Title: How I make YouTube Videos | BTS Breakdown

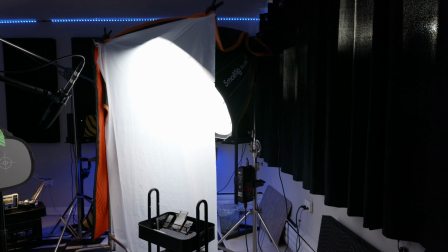Right now, I just wanted to show
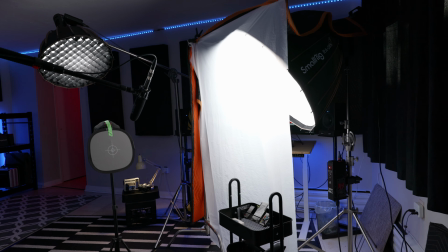how I'm lighting my YouTube videos and what I'm using for my YouTube video setup for 2024.
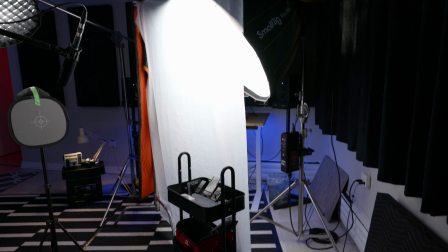So for my main key light, I'm using an Aperture 300D
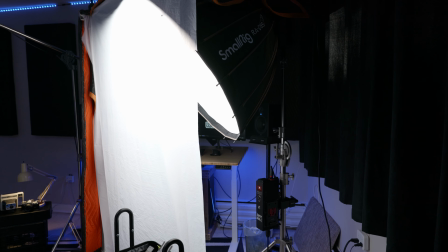with a small rig RA D85 softbox. This softbox has 2 layers of diffusion,
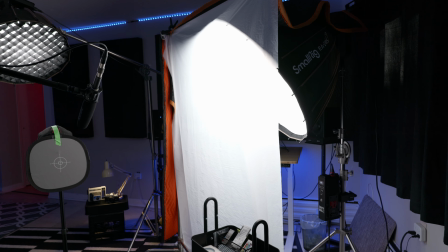and I'm using a 3rd layer of diffusion on a C stand.
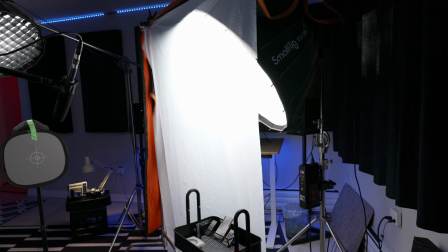Why I'm decided to use the 3rd layer of diffusion is
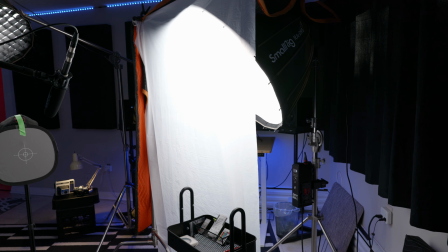I've seen in other YouTube videos where they said the bigger source of diffusion that you can have,
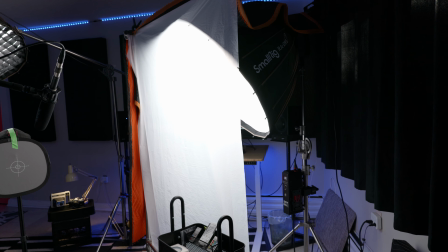the more smoother of a roll off you're going to get with the shadows between the light and the shadow area.
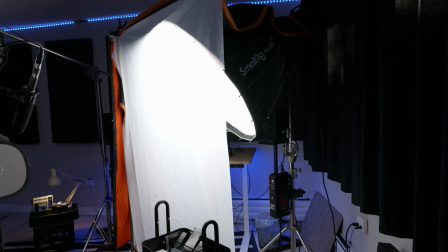So I tried it out and I liked the result that I got.
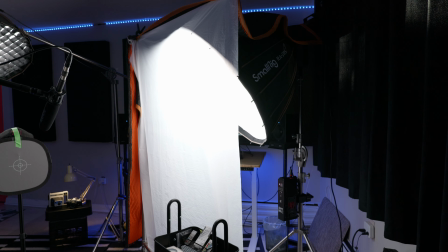So moving forward, if I have this space, this is how I'm going to be lighting my videos.
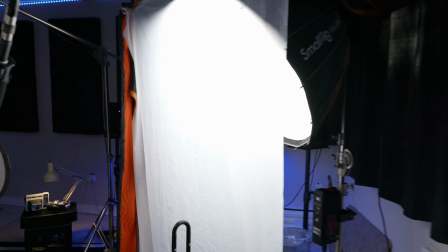I'll get on this side, I'll show you what it looks like from over here.
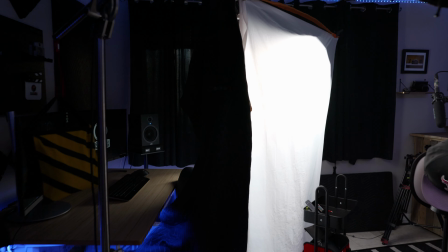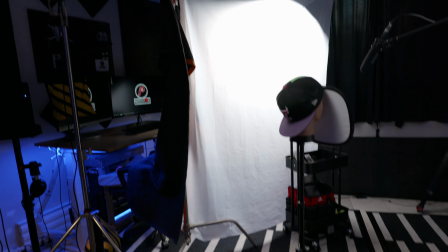So it's more like just a big, I'm using a shower curtain which is hooked up to the C stand,
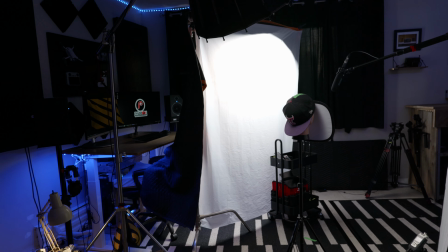and that's giving me a bigger source of even flat lighting, soft lighting as well too.
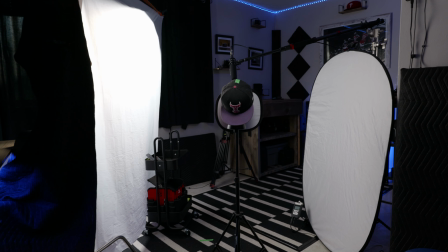Right now where the mannequin sitting, that's where I'll be positioned, sitting on this stool that's right here.
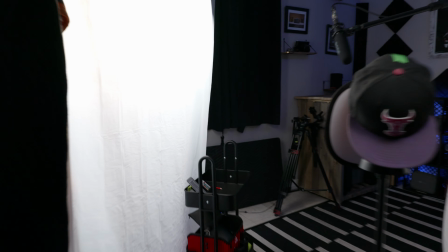Let me get back over here again.
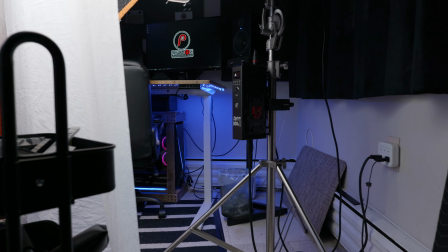So here I got the 300D, and that's at 42% right now.
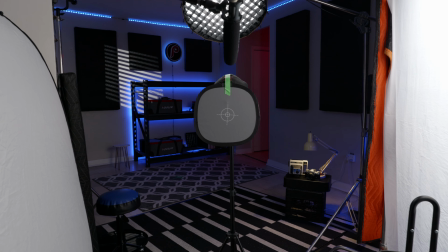And then I have a white balance card on the mannequin's head. This is to help me set the exposure and as well as to check the white balance.
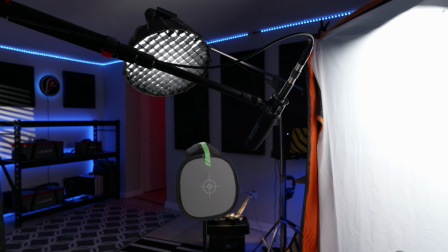What I'm using for a rim hair light is the
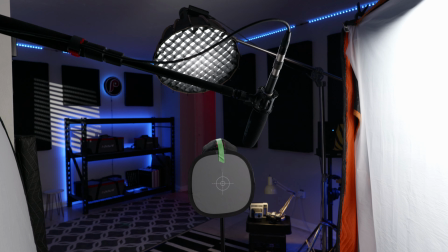the Aperture 60D with the
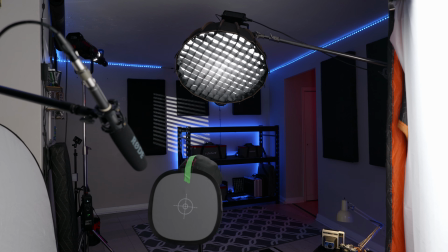small rig RAD55 softbox with the grid on it to help with this spill.
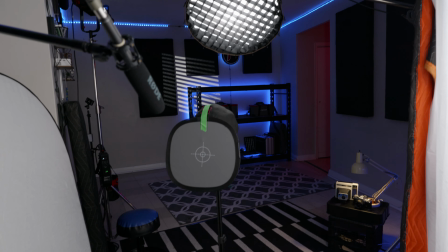And this is shining on the back of my head and shoulders, and it's giving me some separation from the background.
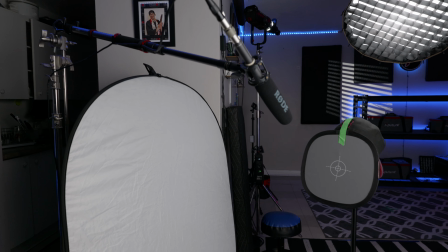What I'm using to record myself for audio is a Rode NTG2,
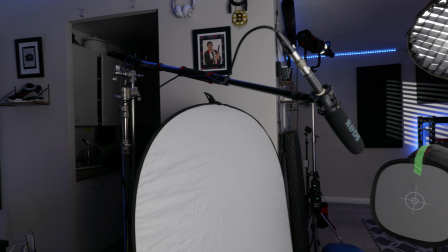and that's hooked up into XLR cable,
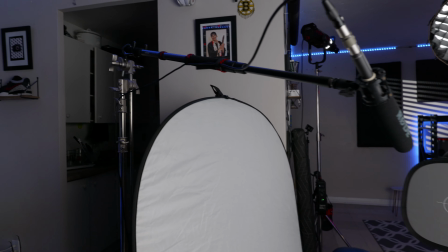which goes down if you follow along this boom pole, goes onto the C stand,
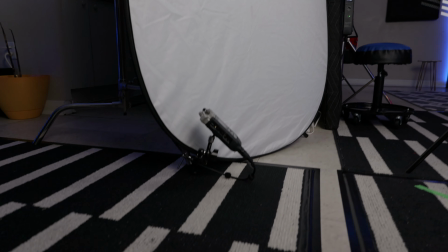and then down here I have it hooked up into a
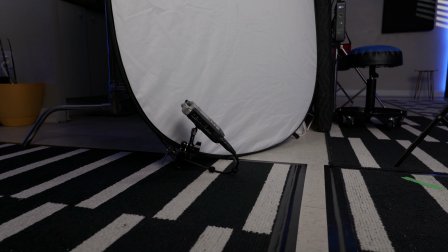H4n, Zoom H4n Pro.
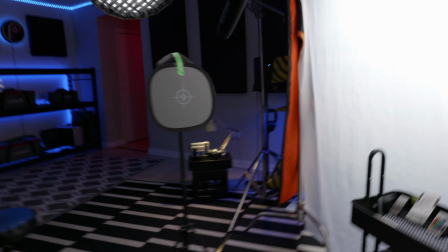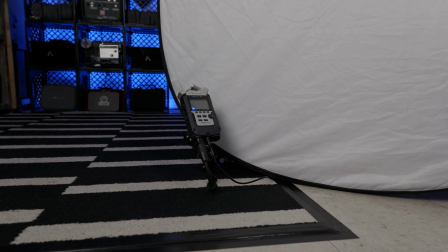Right now it's not plugged in, but here's my Zoom H4n.
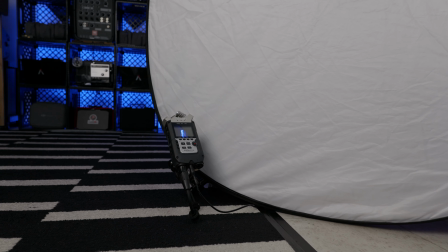I have it down here so that I can monitor the audio levels and just to see if it's still recording or if it's stopped recording.
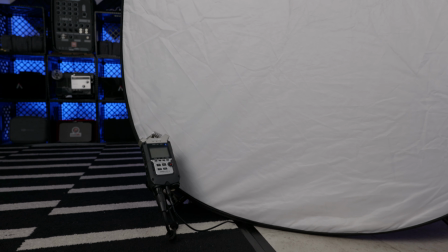I have it plugged into
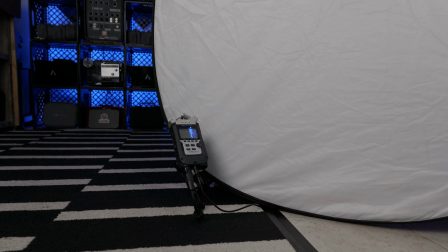using a cable that I got off of Amazon.
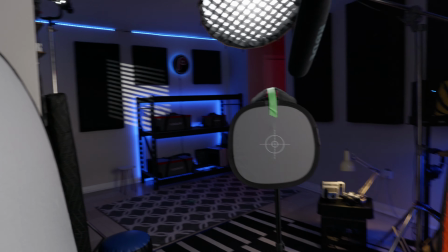And this makes it so I don't have to use batteries when I'm recording with it.
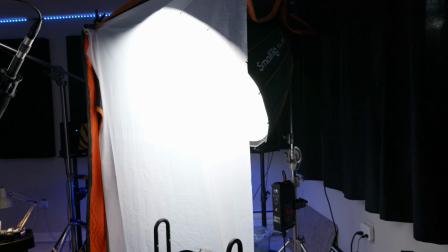So that's my main key light that I'm using right here, which is, like I said, the Aperture 300D Mark II.
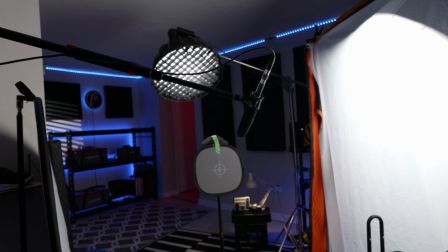Then I'm my rim/hair light.
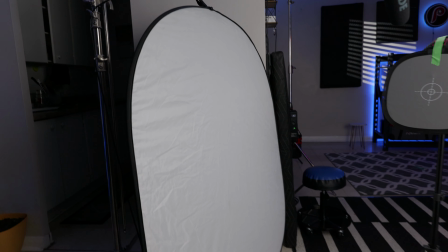And then I'm using a 5-in-1 reflector that's off to the right side of my face and my body.
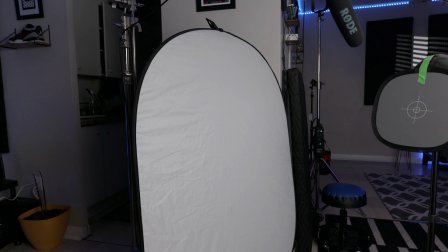I have it set to the white bounce.
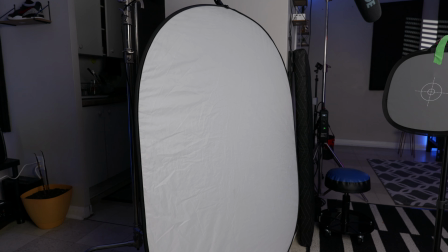A couple times before I was using the silver bounce, but I found that it was lighting me up too much.